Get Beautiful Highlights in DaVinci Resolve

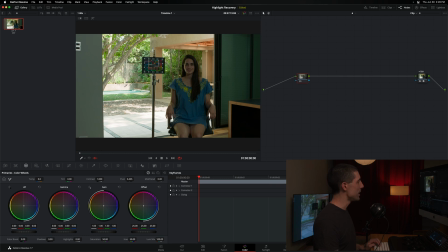246s
The first thing that we can do if we wanted to bring in these highlights that even now are still feeling kind of spicy would be to go to our offset,
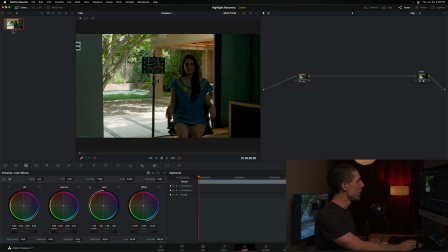253s
and we could bring our overall exposure down. And you can see that if I get far enough, all those details are there. They never left. They were actually here in the negative all along, and we're simply controlling that journey from camera negative out to display state, right? So that's great. This offset adjustment is certainly proving that those highlights are there and available to me. However, in the case of this image,
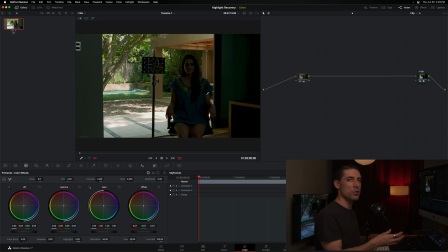275s
certainly the length that I've gone to here in the offset is much too far because I've lost all exposure and all healthy level on my subject, who happens to be inside of this house and have far less light on them, right? So let's reset this and say instead that we're going to go as far as we can with our offset.
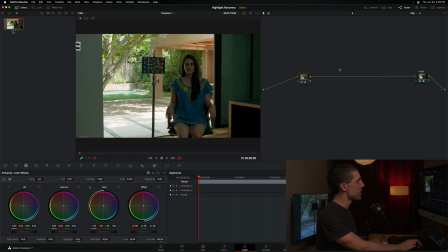293s
We're going to try to get back some of those highlights, But we're also going to recognize that that's no good if we end up losing our subject exposure in the process, right? So maybe that nets me out somewhere more around here. If I turn this off and then on, I feel better about that. And what I now want to do is something that I'm going to encourage you to think about going
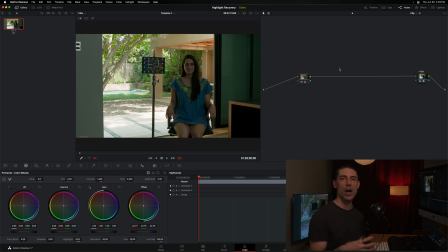311s
forward as we talk about this conversation of sort of upgrading our highlight recovery concept. I want you to start thinking more dimensionally. I want you to start thinking in more nuance about really shaping the overall image. So we're not just in this binary mode of recovering or losing our highlights, but we're more in a mode of sculpting all of our highlights,
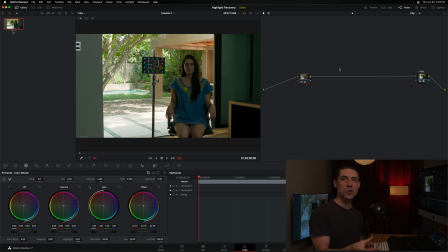330s
all of our tonality for the entire image in such a way that we get the best possible reproduction on our display. So the way that flows from here is after we've done this exposure adjustment, which I'm going to go ahead and label exposure, I'm going to now do a contrast adjustment so that I can work both sides of the coin. I'm going to go to my lift and my gain here, start to bring my lift up and my gain down so that I'm pulling those highlights a bit more in, but I'm not losing too much stop on my subject. Okay, so here's what that looks like, my kind of first crack at it. You can see I'm getting some of those highlights back. I'm also preserving exposure on my subject. So we can label this node contrast. And thus far, all I'm doing is making good fundamental choices on my way to this final output transform. So again, instead of doing the thing and then having to undo parts of the thing,
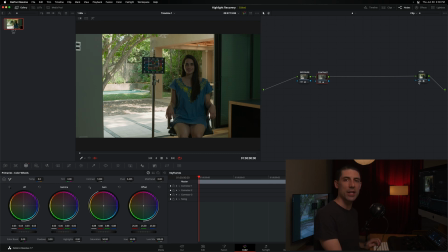381s
I'm simply changing what I feed into that thing in the first place so that I'm getting the best possible result. And the last thing that I want to talk about, we're going to go to a new shot for. Let's look at our clips here.
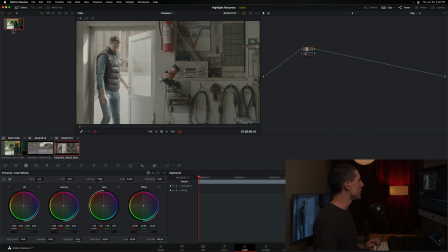392s
I want to go over here to shot number three, and let's go ahead and copy what we did in shot number one as a sort of template that we can follow. And what I'm going to do here is reset these nodes. So I'm still going to have a contrast node. I'm still going to have a exposure node, but I'm going to redo these adjustments in a way that best supports this image rather than the image I was just on. So let's go back to our offset and just find the sweet spot for our exposure. Go over here to our contrast, kind of rein that in a little bit. I'm actually going to reset that and turn my offset mode on my panel off here. So we'll bring up our shadows, bring up our highlights, and do the best we can to sort of sculpt our image per our creative intent, just like we did here on shot number one.
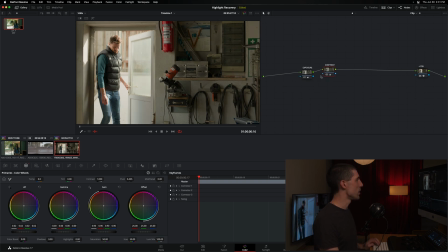436s
And let's say that this is the ideal representation of using these tools to get that ideal reproduction. However, this image poses a new problem. I'm looking at the highlights out here, and even after having the best fit in terms of exposure and sort of basic contrast levels,
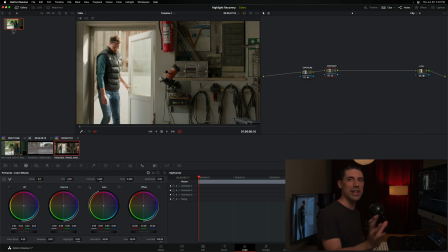453s
I still feel like I would like to bring these values in a little bit more. They still feel a little bit spicy to me. So what we're going to do in this case is we're going to compress our highlights into a smaller range and make them a little bit less electric in the process. So let's do a new serial node. I'm going to go over here to my custom curves.
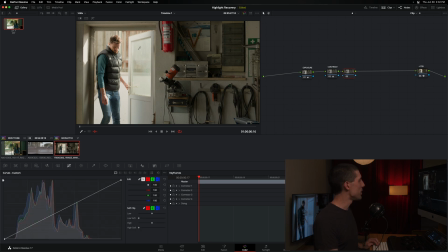472s
And what I want to do now is drag my eyedropper in this highlight region and look at the control points that I'm given. And I'm going to start to work the very upper control point here of my curves. Now you'll notice I have my editable splines turned on right here in this three dot menu,
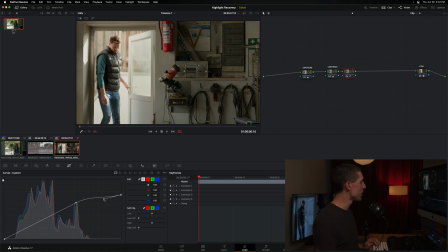488s
which help to shape things when you're drawing curve adjustments like this one.